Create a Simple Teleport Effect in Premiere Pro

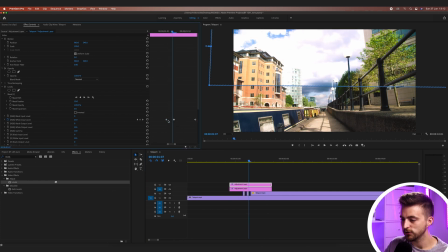[8:18]
So we're just going to decrease the gap between all of these keyframes.
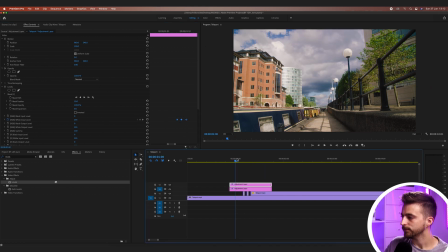[8:25]
That's better, although I'm just going to shift it across to the right a little bit more. And that's starting to look great, but the problem is the edge of this is just a little bit too soft.
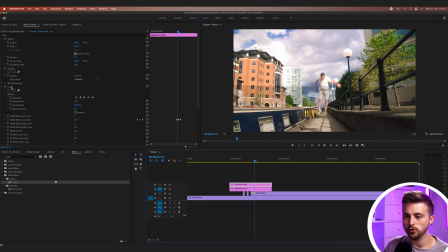[8:34]
There's too much feathering there. So what we'll do is we'll go into mask one, we'll go to mask feather, and we'll pull this down to 0.
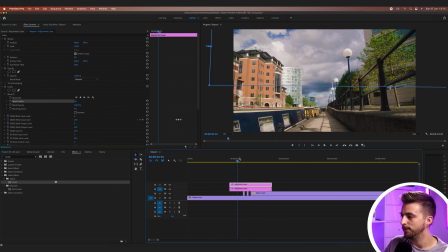[8:42]
Let's play this back. That's better. Although it wouldn't just be on the top, it would also be on the bottom. So what we'll do is we'll copy that levels effect on the adjustment layer. So we'll go Command C, Command V. We'll nudge these keyframes over to the right a touch.
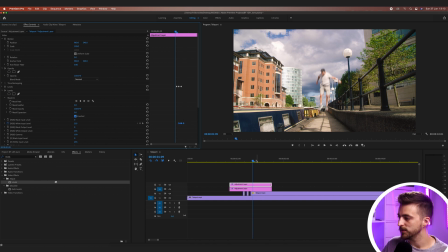[8:59]
And then we'll just select inverted on the mask. So as you can see, we've got one on the top and then one on the bottom. And of course, if you want to, feel free to adjust the value of that middle keyframe.
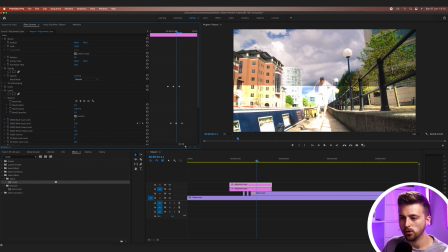[9:12]
So at the moment it's 194, but we'll make this more dramatic. We'll go 130 and we'll do the same on the other levels effect.
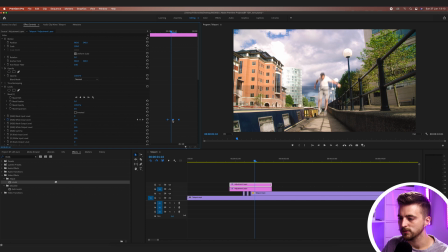[9:19]
So we'll go to that middle point. Might have to drag those over to the cursor, then increase that to around 130, 140.
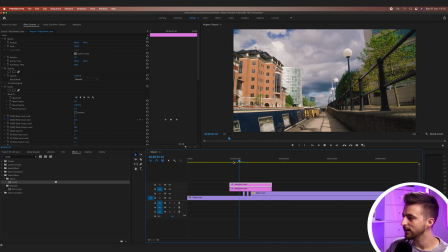[9:28]
Now we'll play this back. You can see that creates this nice strobe light effect. Now that looks great, but the problem is there'd be a little bit of camera shake, I feel. So what we're gonna do is select everything. I'm just gonna delete the end of this because we don't need the end. We're only focusing on the teleport effect. So we'll select all of that.
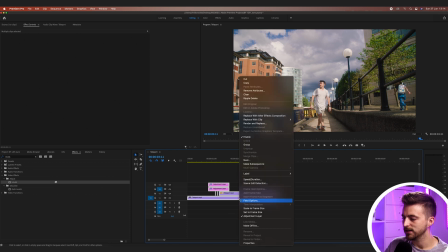[9:46]
We'll go right click and we'll select nest. You can rename this if you want. So let's go teleport effect. press OK. And then from here, we're just going to increase the scale. Let's go to 105, maybe just a little bit.
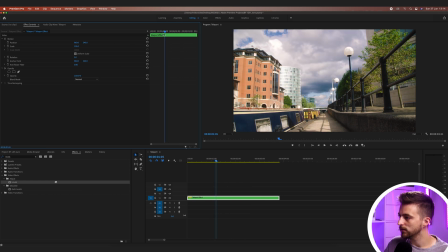[10:05]
And then at this point where the teleport is starting to happen, we want to go ahead and create a new keyframe on position and rotation. Then we'll go towards the end of the effects, or somewhere around here. We'll create a new keyframe on the positions and rotation again.
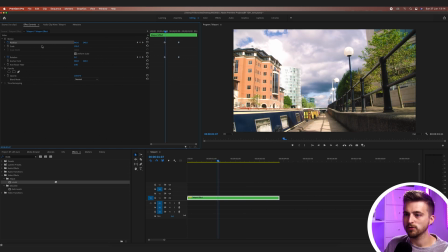[10:21]
Then we'll go to that first keyframe. We'll go two frames to the right. We'll move the position across and add some rotation. So let's go two. Let's go one. Then we'll go two frames to the right. We'll go minus one on the rotation and adjust the position a little. Two frames to the right.
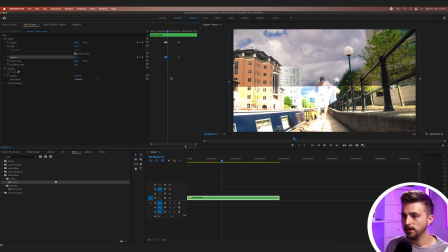[10:39]
And again, we'll go maybe plus 0.5 on this.
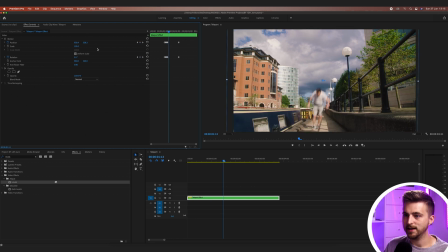[10:44]
And then of course, position again, two frames to the right again, we'll go negative 0.4 and adjust that position.
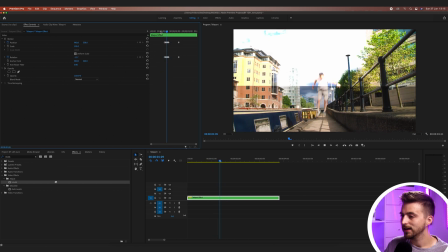[10:54]
Let's see how that's looking so far. As you can see, it's quite an aggressive camera shake, so you can do that more subtle if you wanted to, but I think that looks great.
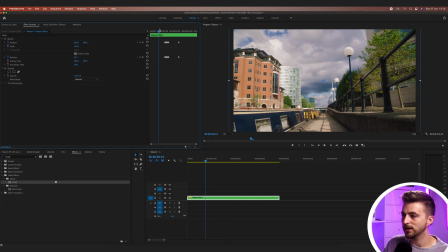[11:02]
Of course, as well, if there was this much camera movement at the time, there'd be a little bit more motion blur. Everything is a bit crisp at the moment. So what we're gonna do is go into our project bin,
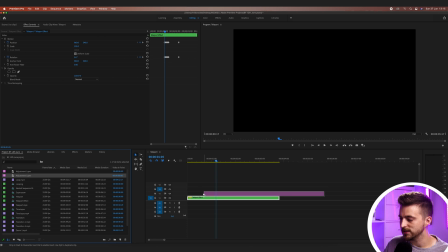[11:13]
drag a new adjustment layer on top of this, and we'll shorten this down so that it's just the effect.
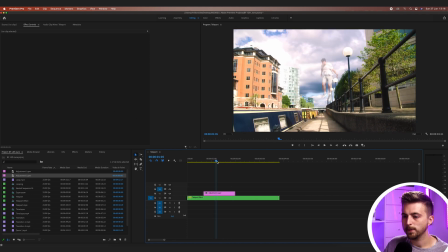[11:19]
So somewhere around here, there you go. Then we'll go effects, search for blur. I'm gonna drop Gaussian blur onto this and roughly at the point of the transition.
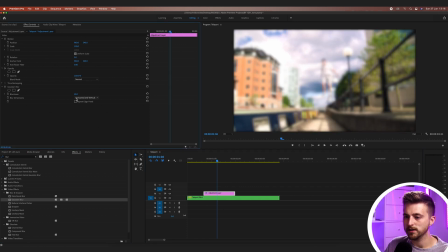[11:32]
So there you go, somewhere around here, we'll increase the blurriness, select repeat edge pixels to get rid of this black border. Create a brand new keyframe on the blurriness. We'll go back on ourselves, maybe three frames, pull this to zero.
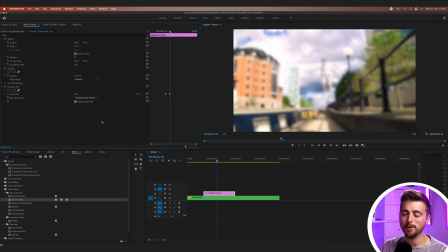[11:48]
Then we'll go back to that center point, go to the right, maybe five or six keyframes, back to zero. Let's play this back. Now that looks good, but the problem is it just looks like we've just made everything blurry. So we're going to change the blur dimensions from horizontal and vertical to just horizontal.
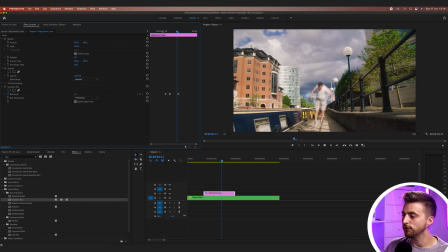[12:04]
So there you go, we get this motion blur looking effect now. That looks a lot better. But I do need to offset this a little bit so that it starts when the movement begins. There you go, around there.
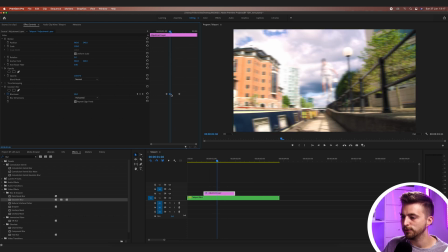[12:17]
And of course, feel free to adjust that second value if you wanted to as well. Feel free to make that even blurrier to make that more dramatic.
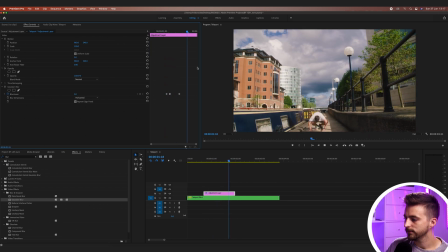[12:26]
There you go.